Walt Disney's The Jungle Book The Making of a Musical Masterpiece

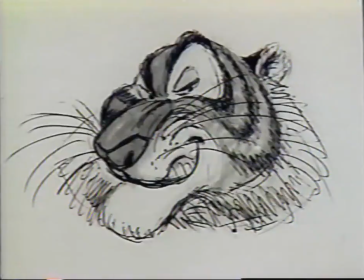(8:09)
So I made these drawings of the tiger with that attitude, supercilious, so confident of his power, so confident of his ability that he didn't need to rant and roar.
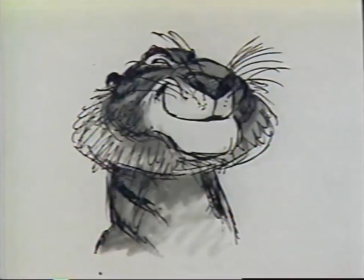(8:23)
And showed them to Walt the next day, and he said, hey, that's it. He said, I know who that is. That's George Sanders. He said, and he's a friend of mine. He'll do it. Who better than George Sanders, who was the master of urbane,
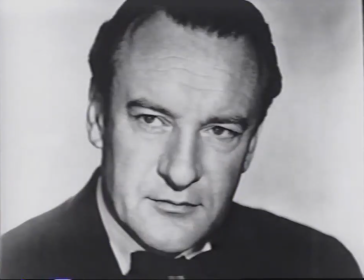(8:36)
suave, subtle villainy on screen?
Let me show you how it works.
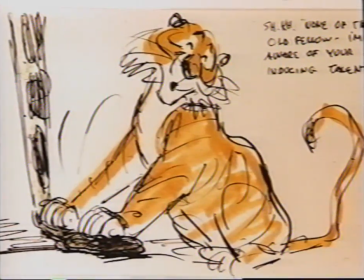(8:46) No, I can't be bothered with that. I have no time for that sort of nonsense. Some other time, perhaps. Perhaps.
He grabs him by the throat and then scratches him with his claw up his nose, up his nostril, you know, and it's just terrible, but he's being so terribly polite and sympathetic.
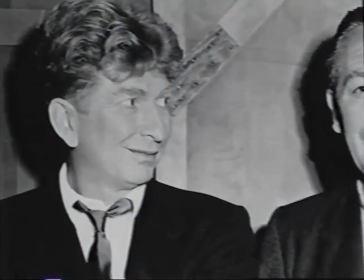(9:06)
The voice of Ka was provided by veteran Disney voice actor Sterling Holloway, who had played Mr. Stork in Dumbo.
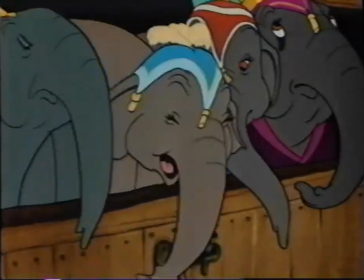(9:14) Which one of you ladies is expecting?
The Cheshire Cat in Alice in Wonderland.
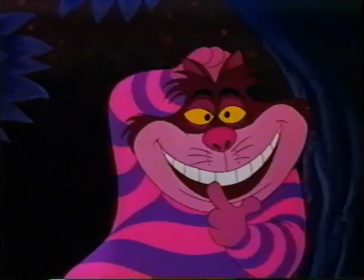(9:20) If you'd really like to know, he went that way.
And the beloved Winnie the Pooh.
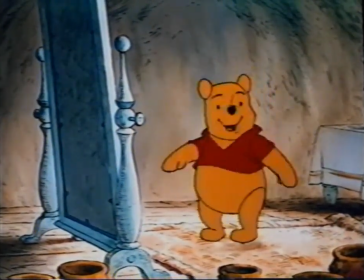(9:27) Oh, yes, I'm rumbly in my tumbly.
Walt came to me and he was such a stickler. The voices. He said, when you finished what you're doing today on Winnie the Pooh, he said, fiddle around, see what you can do with a snake. He said, I can't get the right voice. So I thought, wouldn't it be funny to have a snake with an aching back, because it would be such a long ache.
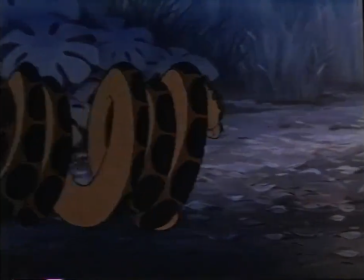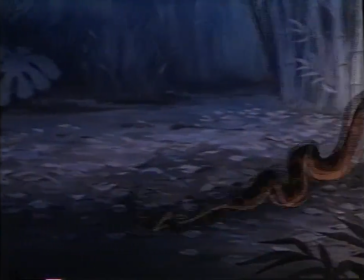(9:58) to slow down my slithering.
Filling out the voice cast were Sebastian Cabot as Bagheera.
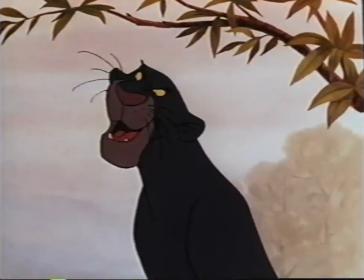(10:06) You have the word of Bagheera.
J. Pat O'Malley as Colonel Hottie.
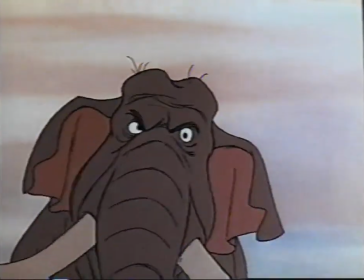(10:11) And remember, an elephant never forgets.
Verna Felton as Mrs. Hottie.
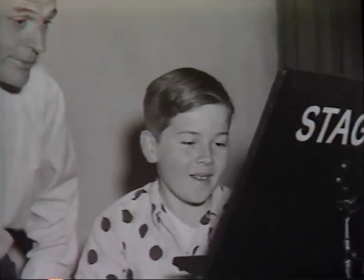(10:18) Now just a minute, you pompous old windbag.
And director Wooly Reitherman's son, Bruce Reitherman, was cast as the voice of Mowgli.
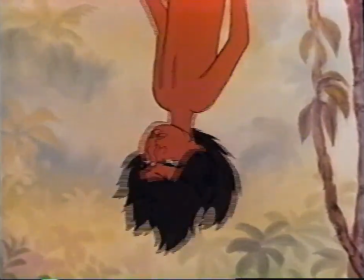(10:27) I'm not as crazy as you are. Put me down!
Some people thought that perhaps Disney was taking a shortcut to creating these characters by having established voices,
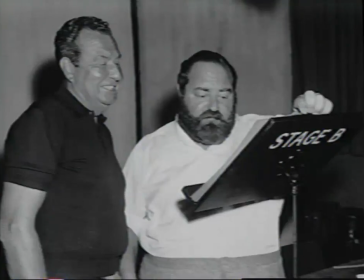(10:38)
that is to say, established personalities, behind them.
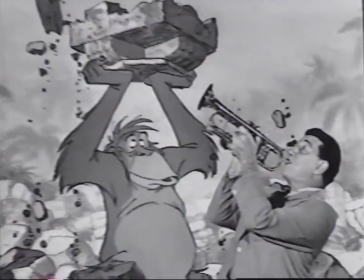(10:42)
But enough time has passed now that there are so many young people who don't know anything of who those actors are, that it doesn't matter anymore. The characters now live on their own. I still like this one better. Bringing friendship to the screen seemed natural for two of Walt's top animators and lifelong best friends, Frank Thomas and Ollie Johnston. And it's also impressive to me that Frank and Ollie animated more than half of the picture themselves.
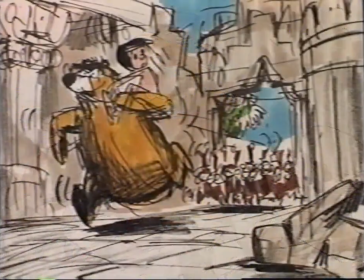(11:10)
Practically all of the scenes and sequences of Baloo and Mowgli,
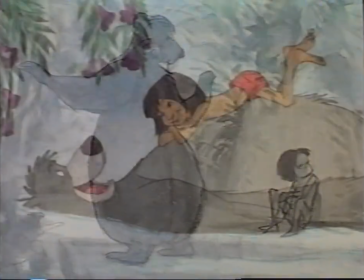(11:14)
that wonderful relationship that develops and changes throughout the picture, was Frank and Ollie's work. I think I'm most proud of the fact that between the two of us, we got that real warm friendship to come through.
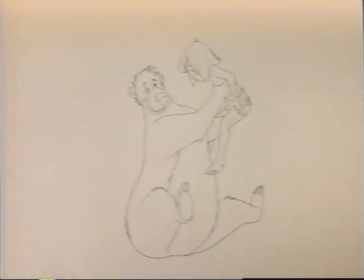(11:29)
And that's what we wanted. We were both striving for that. And we both did practically all of the bear and Mowgli.
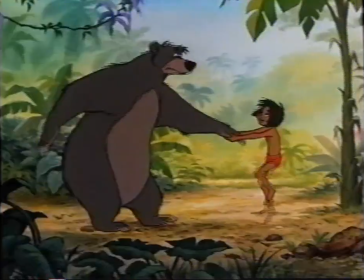(11:38)
And we felt would be the heart of the picture, and the warmth in a picture is what Walt always wanted us to get.
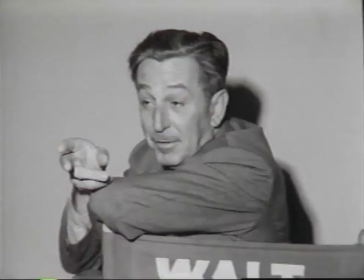(11:47)
When his team was stumped for an ending to the film, Walt again stepped in, suggesting the final sequence. He came up and improvised this ending,
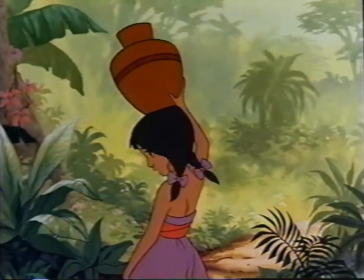(11:57)
which is the one in the reel now where the boy meets the girl, and this is what makes him go back to the man village.
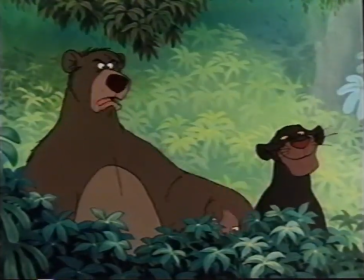(12:07) She did that on purpose, obviously.
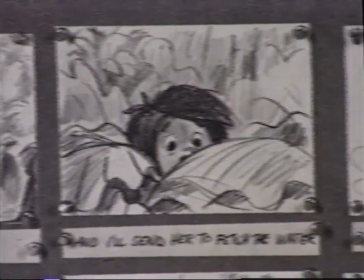(12:11)
And we all agreed that if he sees a beautiful little girl from the man village, that eternal siren song would pull him in.